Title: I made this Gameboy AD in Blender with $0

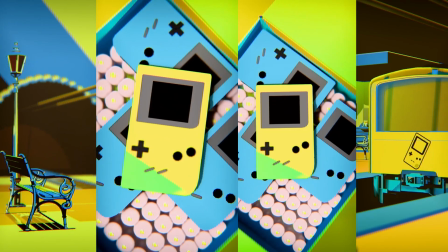0s
So the past few weeks I've been working on a fake ad commercial. I'll show you how I brainstormed my way to the finale, and all I needed was Blender and tutorials, and luckily I figured it out.
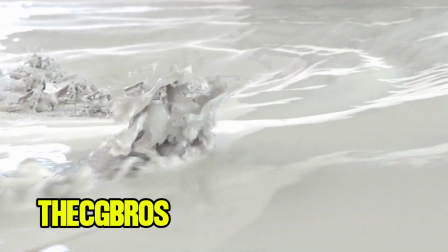8s
And at first I was gonna do a milk ad, but I thought it'd be simple based on what I know from going the milk ad to a Gameboy ad, because I do a lot more gaming and anime brands. So I thought that'd be great to do, and I definitely want to just jump into it.
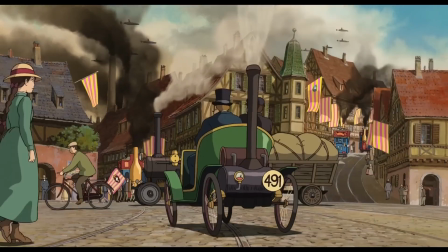22s
So the first thing I wanted to do was to do a Ghibli kind of style. I tried out trying different styles.
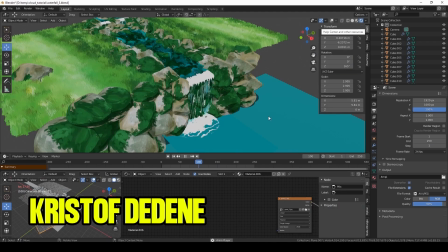30s
I went for like a separate line, like different colors, like a white or just colorful look, and I got what I wanted. But I had a story about doing a milk ad. I thought doing that would be simple.
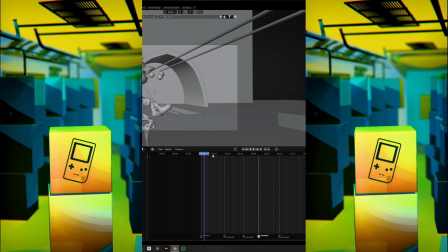44s
Just have it be delivered to a grocery store and then a kitchen. It just didn't feel that strong.
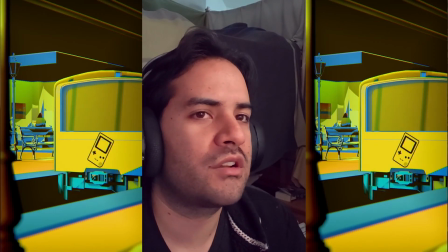50s
It just felt kind of flat. And I even showed like some art colleagues of mine, and it just didn't work out.
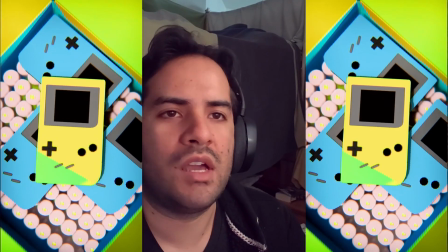55s
The story wasn't clear, and so I went on YouTube, I started over,
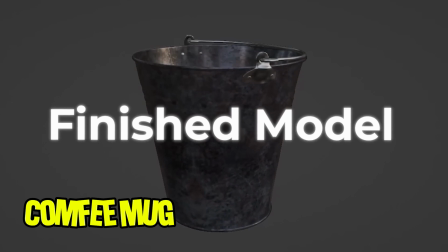59s
and I saw some tutorials, like this mushroom tutorial account, like do 3D style. So I looked at it and I followed some of the shaders, and it ended up just coming out with this style right here.
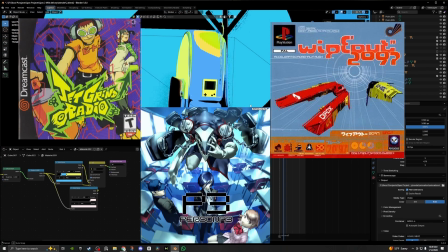71s
And it reminded me of like the PS2, like old vintage style. And I already do like stylized work like this, so it's already really nice. And I thought like, hey, PS2 style, hey, I play games and stuff, so let's just do a Game Boy.
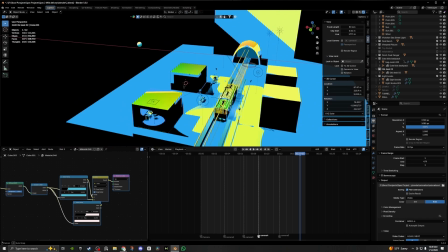85s
Right? So why not just change the story? So same thing, had a train station. Like as a kid, I can relate. Like I would have my Game Boy from school, put it in my pocket. A little small enough too, unlike the big things we have here.
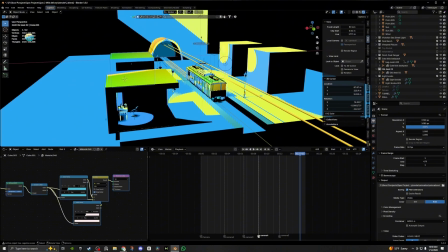96s
Now I'm just, hey, I'm gonna go home, have my Game Boy. I wasn't allowed to play Monday through Friday as well, so I would always try to hide it.
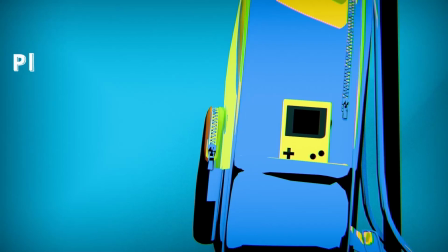103s
A backpack of the Game Boy, and I found an animation on Mixamo. But then after I just went and did the scene, had the camera, had the same inside shot of the train, I just moved the camera.
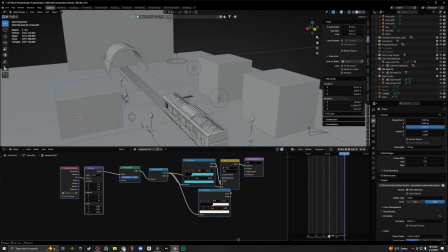114s
And I put some like cube backgrounds to pretend they're houses because it's stylized.
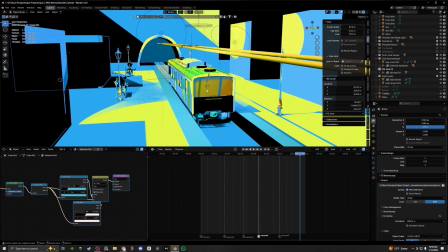119s
So I did yellow and blue because it was easy to do.
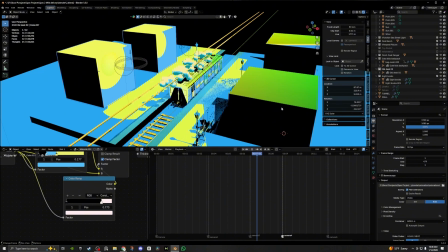121s
The train pulled in, the kid's playing the Game Boy, and now he's coming home, it's come to a stop. So audience is like, hey, he's done here.
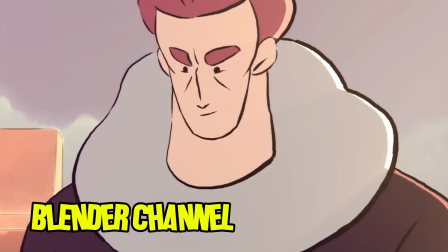128s
I even tried using a grease pencil, which is just like a black outline.
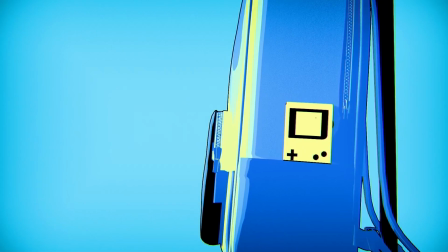133s
When I was rendering the Game Boy, which is a model I borrowed, it kept flickering, like the lights kept flickering.
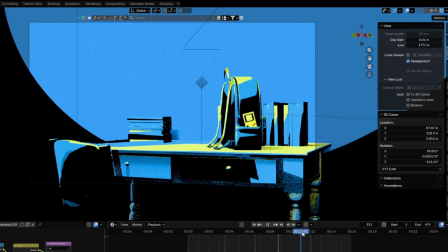139s
So I was like, maybe not. After I had that, I just zoomed in, I got a desk assets. Some of the assets I just grabbed them from online.
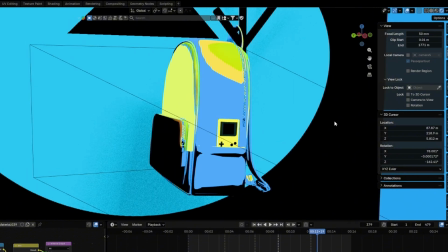147s
I just went to like a scene where it's gonna be hanging, and this would be the final shot. Just a little movement, just to show some animation.
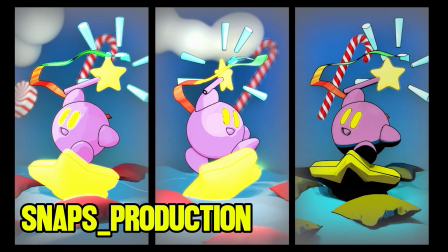154s
If you guys want to also learn about the shaders, I also have a quick tutorial on how you can achieve some of these similar shaders. It's really flexible, so you can go ahead and change it, but I just have a little brief explanation how you can do some of the shaders for your environment if you want to check that out.
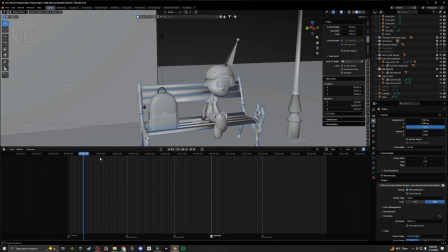169s
I was definitely happy how it turned out, because I'm like, hey, you got a kid in the train station waiting for it,
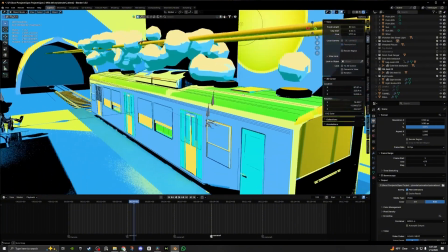175s
he has the Game Boy, and I made sure the style was good here. You see the Game Boy among everything.
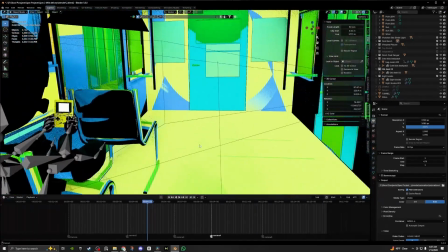181s
The black really helps a lot. Next, we have the train station. The kid's playing a Game Boy.
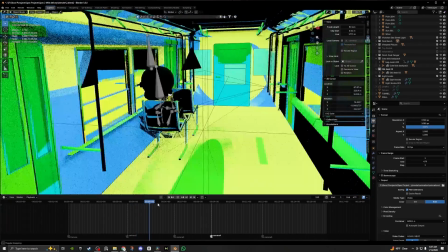186s
It's like, hey, this kid's in the train playing the Game Boy. That Game Boy is always going to be with you.
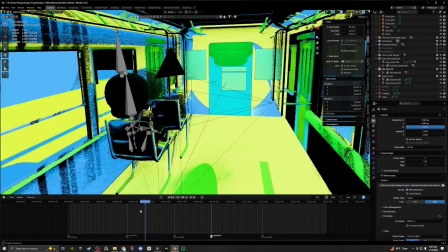190s
Next, we have the train slowing down. We're ready to go, get out. Okay, easy to do, put the Game Boy in your pocket. Next, he goes home, he's gonna study.
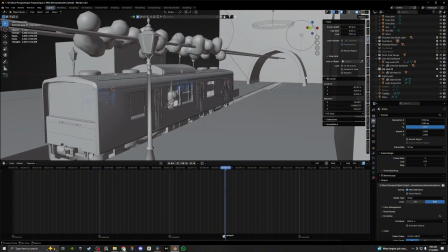200s
And then next we have the Game Boy just hanging out right there with this lovely style.
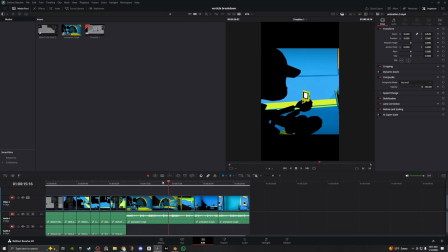205s
And so I have the animation kind of done right here. I went ahead and just put it all
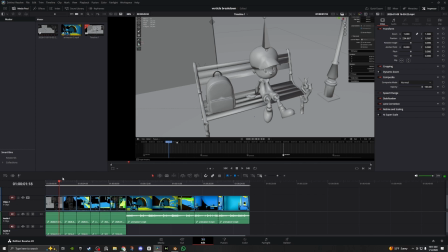209s
together. I made some train sounds, add some music, and maybe it was not Ghibli, but it ended up going for a style that I really like. Watching a lot of videos, experimenting, so that was really nice.
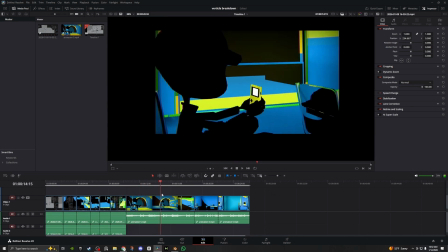218s
And after 16 seconds, a little bit more than 20 seconds, and about 2 weeks of just brainstorming, doing some storytelling, and ended up going with this kind of project.
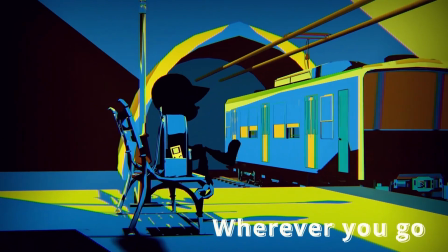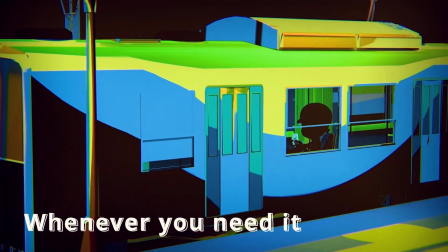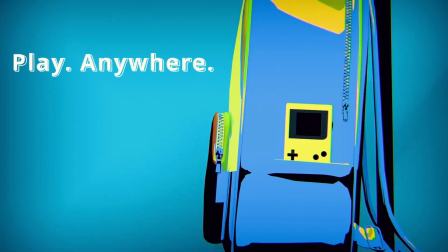And this is my second kind of fake ad for environment I did. I did do a keyboard ad.